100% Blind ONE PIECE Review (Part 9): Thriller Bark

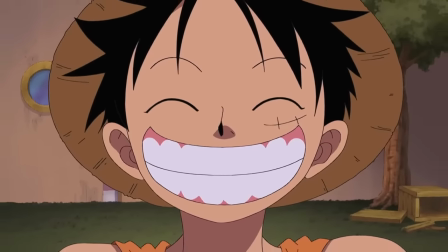727s
With this problem now facing them, Luffy shines like the true main character he is, opting to go straight to the root of the problem,
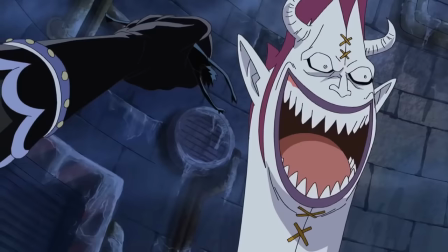734s
Moria, citing that if he can beat him, the shadows will return to their normal owners.
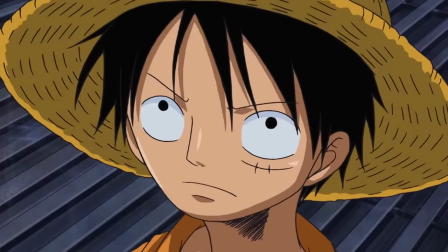738s
It's another wonderful example of Luffy adding to the story by being so straightforward and clear-cut,
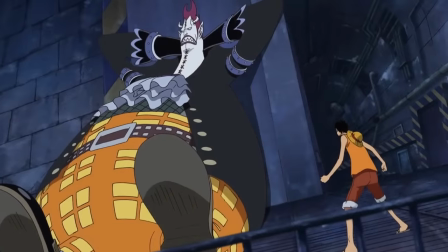743s
wanting to take out the problem at its source by taking out one of the warlords of the sea.
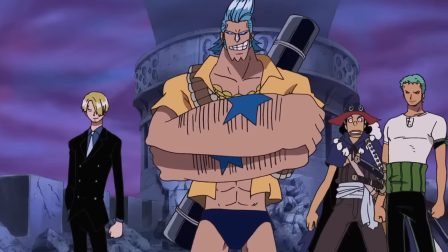748s
And while Luffy is left to pursue this course of action, the rest of the crew decide to take out individual zombies looking for their own shadows respectively,
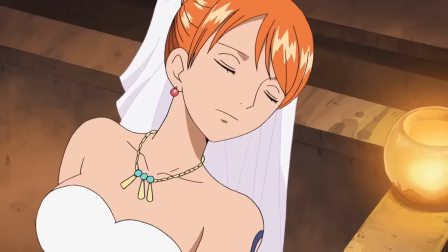755s
to act as a sort of contingency plan in case Luffy's doesn't work out. And with the added mission of still rescuing Nami, during this portion with the Straw Hats,
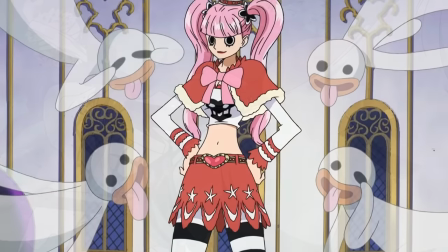763s
there are four secondary fights that take place against the underlings of Moria, and I love three of them.
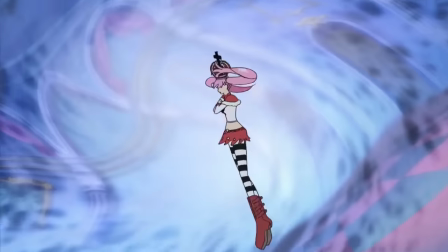769s
I'll save the other one for a later point in the video. So let's start with Chopper versus Dr. Hogback.
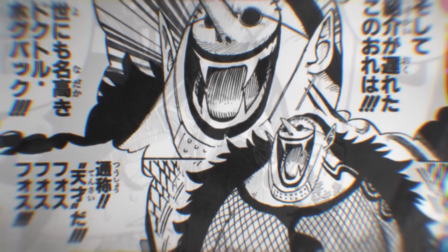775s
I haven't really spoken about him too much in this video, but Dr. Hogback up until this point has been the villain that has honestly had the most build-up and backstory explained to us.
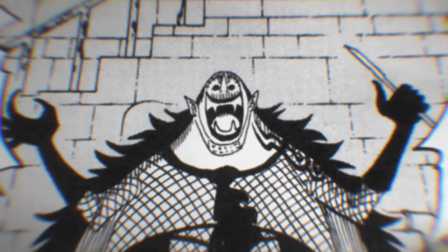784s
He's actively lied to every one of the Straw Hats he's met, put them all in danger, kidnapped people, and has resurrected their corpses using Moria's powers.
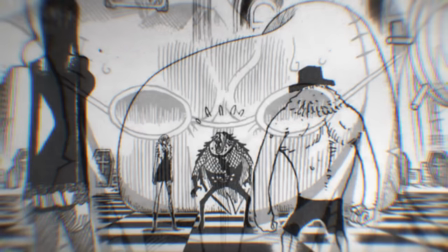793s
The place exists because of him, and so needless to say,
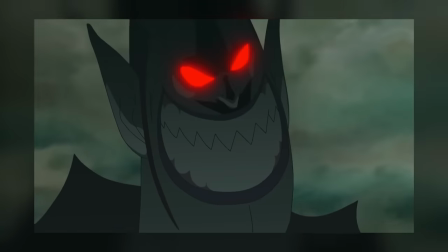796s
I was more than invested in seeing this psychopath get taken down along with his warped view of how morality and the world work.
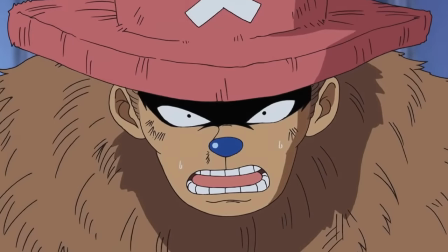803s
Additionally, Chopper, I thought, was an ideal candidate to face off against this guy, as not only are they both doctors,
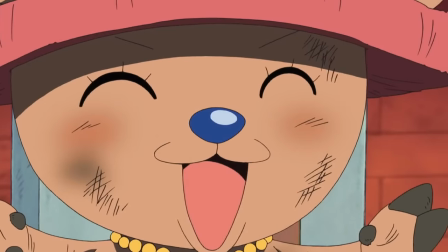810s
not only was Dr. Hogback established to be a huge inspiration to Chopper while he was studying medicine,
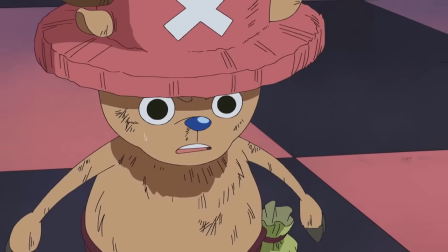816s
but also because their philosophies as it pertains to helping people are polar opposites.
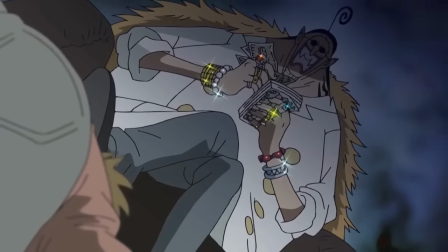821s
As we learn, Dr. Hogback's motivations are entirely driven by greed, highlighted through the character of Sindri,
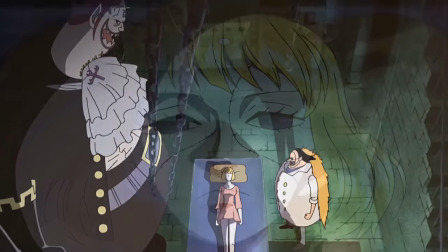827s
who he specifically rose from the dead just to serve and be with him despite her utter refusal to do the exact same thing when she was alive,
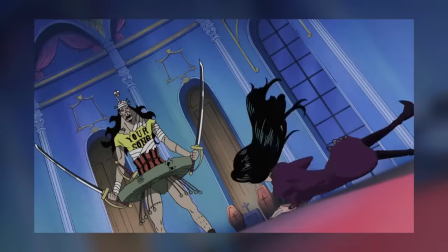835s
which is just all sorts of messed up, and provides a more than interesting throughline for Chopper to work with alongside Robin in a tag team effort against them.
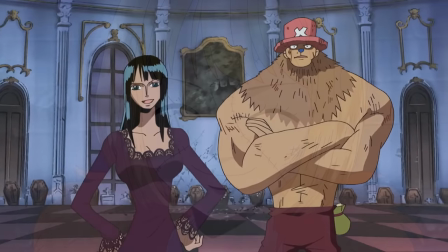843s
And perhaps the most interesting aspect of this fight was the internal struggle Sindri was fighting to foil her Master Hogback's plan,
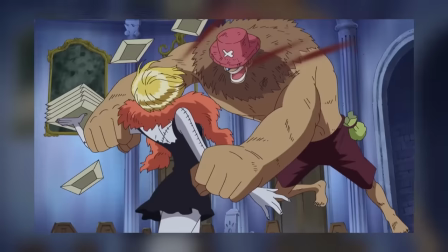850s
resulting ultimately in his defeat, which is a nice little narrative trick proving that Hogback lost and was defeated simply because of who he was,
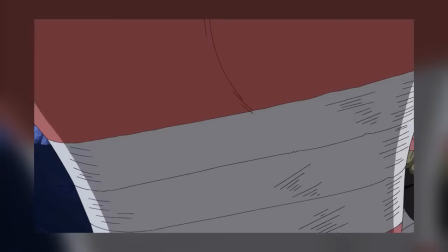858s
which is always incredibly satisfying for me as a reader. Zoro versus Ryuma.
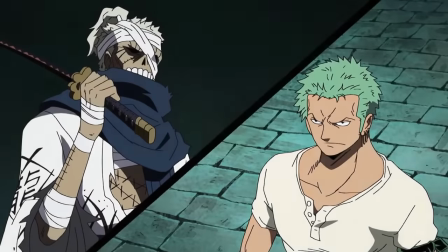862s
A couple of things about this fight my editor brought to my attention was that the character of Ryuma is
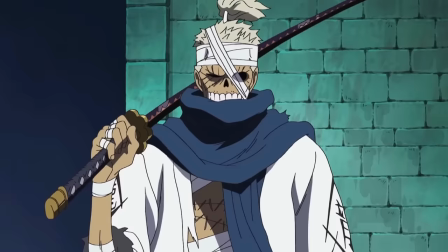867s
based on a character Oda created for an entirely different one-shot manga called monsters,
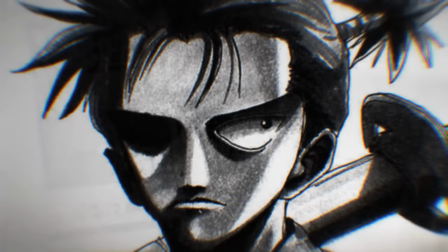873s
which on its own is a neat little factoid about this battle, but what I loved most about it was how it was structured.
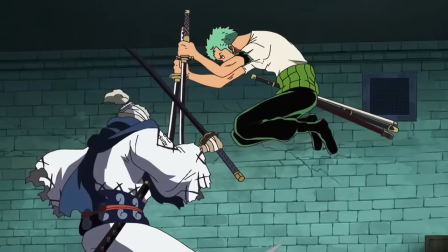878s
You see, the entire fight itself takes place in a sort of flashback,
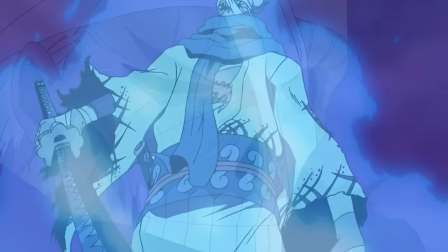882s
which not only is a unique way to mix things up in delivering the conclusion of a fight sequence, but it's also used to tremendous effect in this particular case.
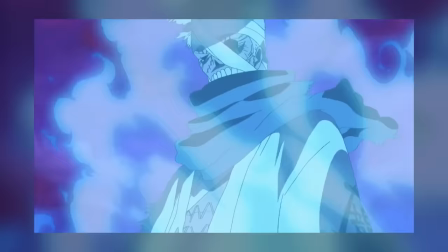890s
The fight begins, strangely enough, at the very end of it, with Zoro looking as though he had completely lost.
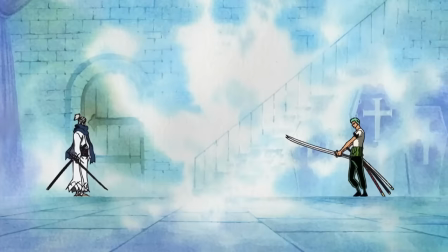896s
As we continue through the manga, what follows this is, as I said earlier, the entire fight taking place in a flashback.
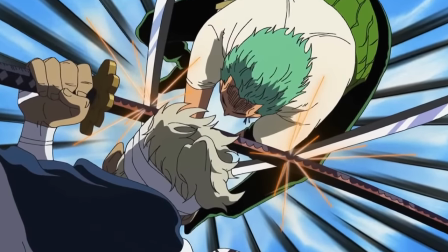903s
The interesting part being that right now we think that we know the ending, which, as I explained in my Alabasta video, is something known as dramatic irony.
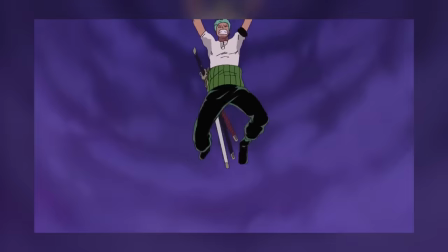910s
Or at least, we think we do. Throughout the entire fight, we have a sinking feeling in the back of our minds that despite Zoro's best efforts here, he's destined to lose.
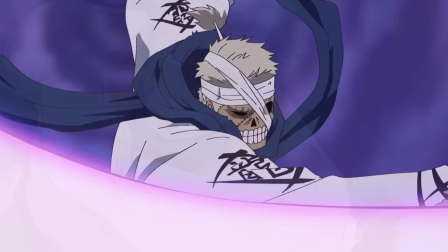918s
However, as it happens, as a nice swerve, how we interpreted the ending of this fight scene when we were first shown it was incorrect.
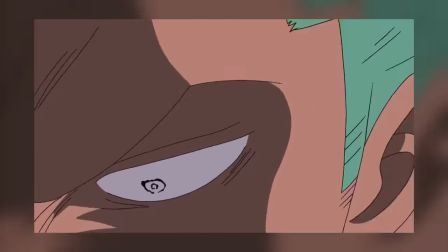925s
Zoro, despite having a lot of trouble with this undead samurai, manages to put him away, proving that he is deserving of one day becoming the greatest swordsman in the land.
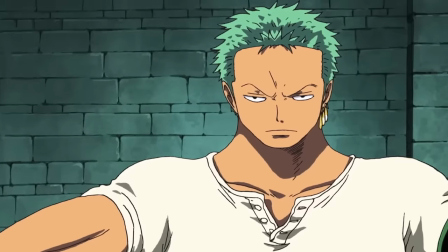934s
And so, not only did this fight scene provide a nice little character moment here and there for Zoro,
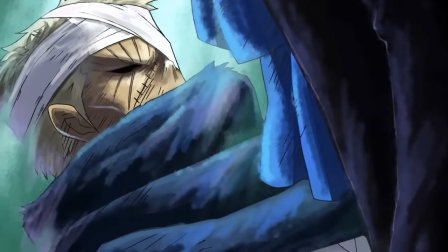939s
not only did it employ an interesting format, but it also elevated both of the warriors involved,
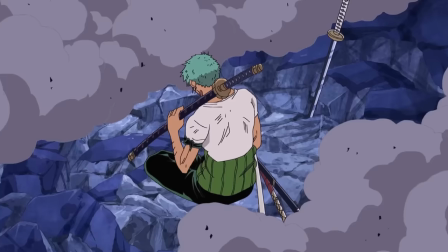944s
which isn't a small feat at all.
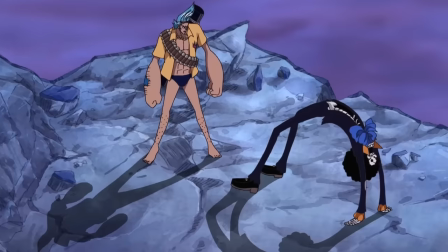946s
And with this victory under his belt, Zoro also returns to the body of Brook, his shadow, for the first time in many, many years.
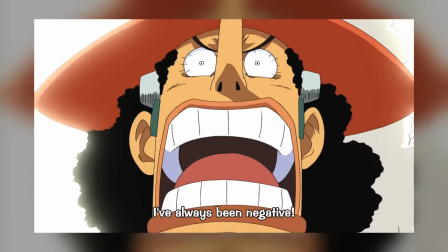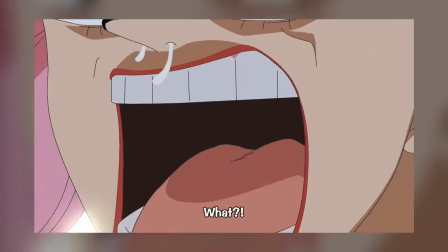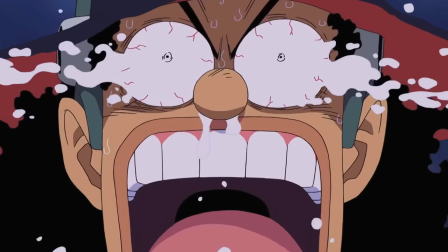964s
Usopp versus Perona. This fight is fantastic, and in my humble opinion is the best fight in this entire arc.